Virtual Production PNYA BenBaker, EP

The script of Fathead, written by C. Craig Patterson, was a love letter to his mother and a journey of Fathead and her brother Toodaloo going through the Badlands of the Junkyard Paradise and being pursued by an army of ravenous,
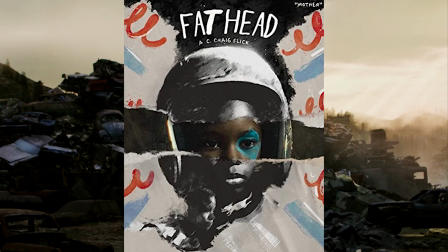(0:17)
murderous children called the Ragamuffin Army.
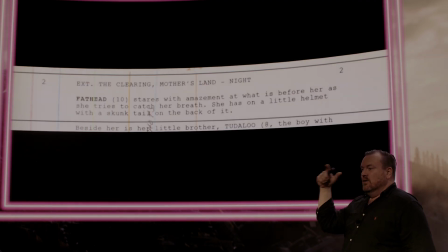(0:19)
The first thing you do in the script is you're negotiating with yourselves primarily on what the environments are.
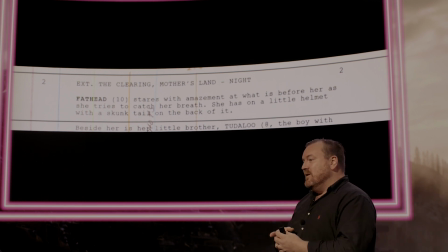(0:26)
And there's a lot of like, is it in this environment? Is it in that environment? And by environment, I mean a complete persistent landscape that you build in Unreal,
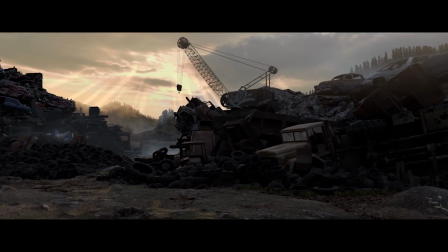(0:35)
that you might have multiple shooting positions in.
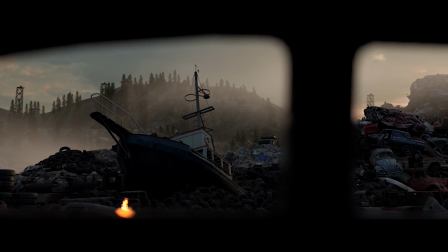(0:38)
So I can move this whole thing over to there in the Junkyard Paradise, and I can shoot over there because we can move the environment.
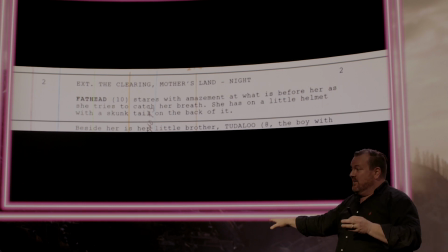(0:46)
You don't move the camera, you move the environment around the camera. So we start with concept art.
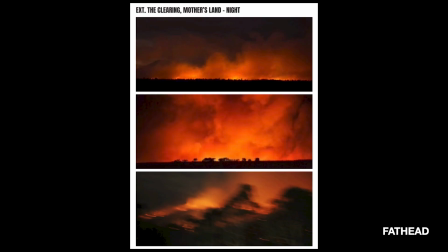(0:52)
This is very interesting because concept art isn't just pretty pictures, but you're trying to locate in everyone's mind just what we're doing.
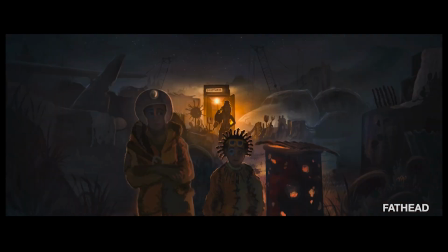(1:01)
And you'll notice that as the concept art develops, it's developing over multiple planes.
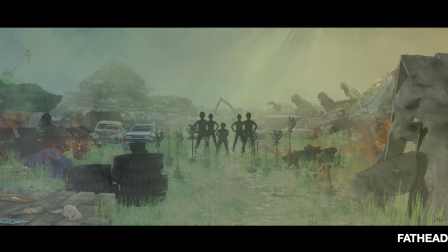(1:06)
So you'll notice that there are foreground elements, midground elements, and a background element in all of this concept art,
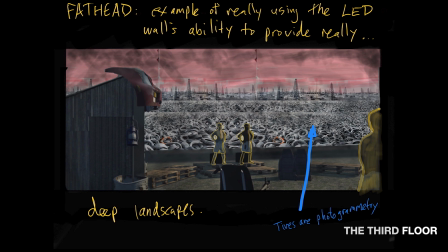(1:13)
because those are the planes that you're trying to separate out to work out, and you're constantly asking yourself,
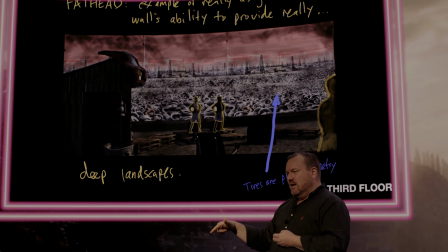(1:20)
is that physical production design, or is that a static mesh, or what is that thing? This is where you start doing this.
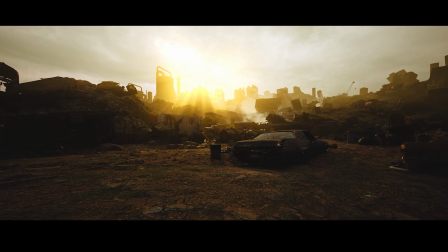(1:28)
You're building something where you can track to the horizon, and that's how you get the parallax.
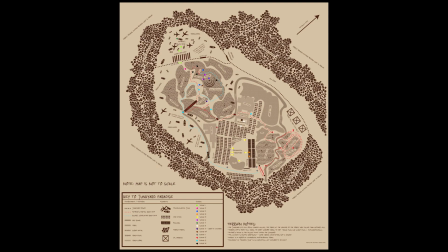(1:35)
Production design. We did a lot of maps. This is one of those shooting positions.
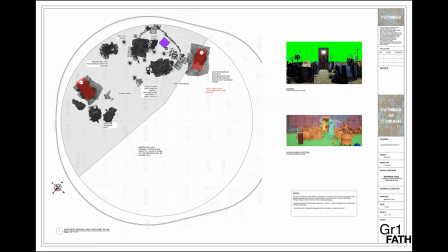(1:41)
So you're constantly, for production design, trying to work out where you are in the landscape,
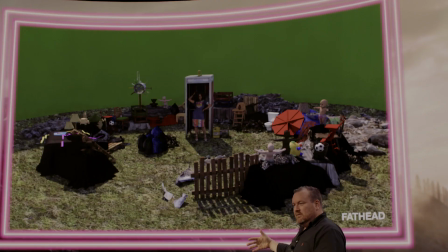(1:45)
where you may put the camera, and then what is virtual and what is going to be physical production design.
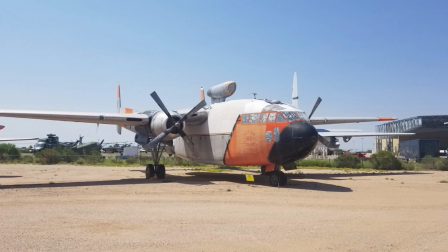(1:52)
Photogrammetry. We had Rainer Gombos, who won the Emmy for the direwolves in Game of Thrones.
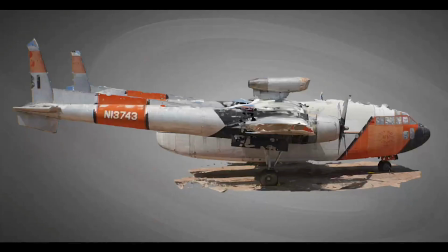(1:57)
He was our photogrammetry supervisor. Each photo is being mapped in 3D space and then applied so that we can get a model.
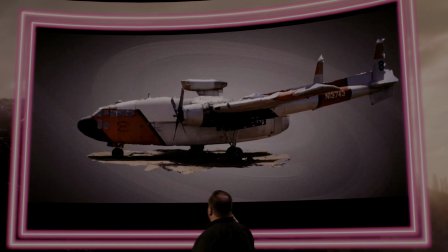(2:07)
This was very important because, again, these are our master custom assets.
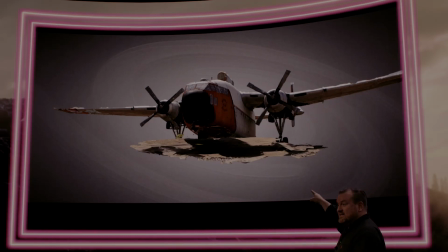(2:13)
12 to 24 feet, we could probably put this in as it is now, and it'd be okay because you're 24 feet away from the camera. And then after 24 feet, you're looking at matte paintings because there's no discernible way that you're going to notice parallax,
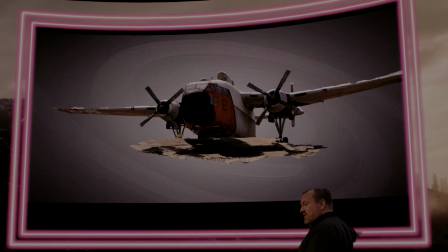(2:28)
even moving from this to the other after 24 feet. Gray box and layout. The amazing thing about Unreal is there is an unbroken
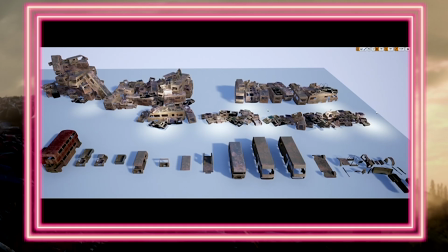(2:38)
process from when we did that first gray box through all the different vendors, picking up our project and letting it go again. No one starts again here and then starts like on the high resolution assets. You're replacing those assets as you go. Fairly soon though, you've got to drop a camera, and this is what happened with this shot.
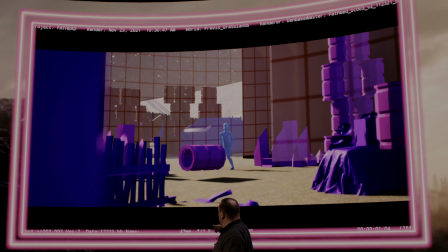(2:58)
You'll see down the bottom. It's a virtual camera in Unreal. It's a 47mm lens at f2.8. It's got a focal distance there. And as soon as you drop a camera, you're into previs and techvis.
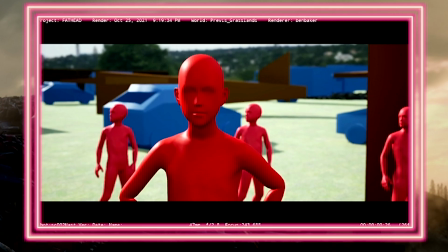(3:11)
You're starting to work out what your blocking is. This is an invaluable
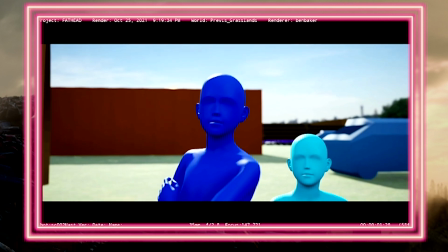(3:15)
tool for filmmakers that's only been really available to the kind of Spielberg and Zemeckis set.
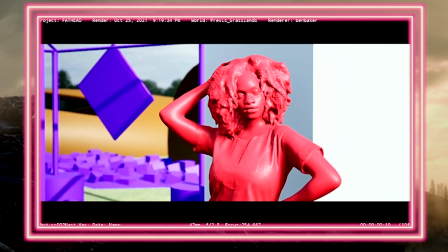(3:21)
But now there's Unreal Engine, and everyone who aspires to be a filmmaker should learn Unreal. Sometimes the DP wants to work out his camera coverage, and they'll lay the camera, they'll lay the wide, they'll lay the mids, and then you get all that and send it to an editor. Other times there'll be visual effects elements going in here that you'll want visual effects numbering.
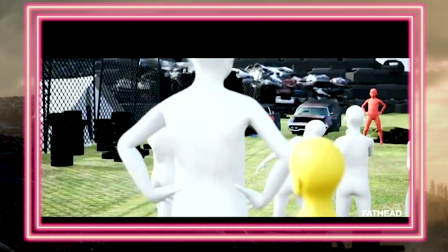(3:39)
And as you're doing the previs, you're also working on higher fidelity assets in the background.
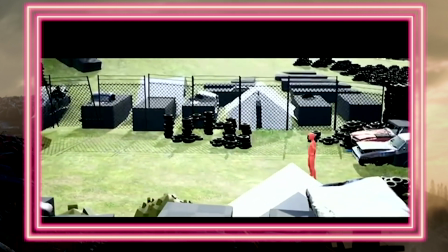(3:45)
You're replacing those, you're rerunning the render on your previs. Great reel by the third floor.
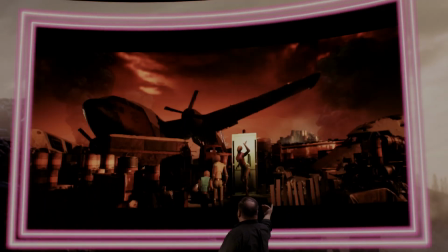(3:51)
They're starting to get the camera in under to really accentuate this foreground depth.
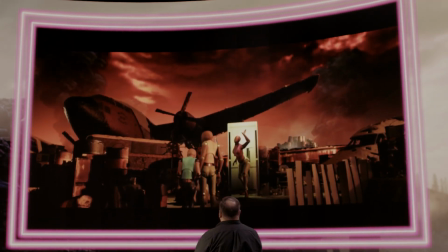(3:55)
There is our photogrammetry, beautiful plain asset here. And we're starting again to look at the color palettes.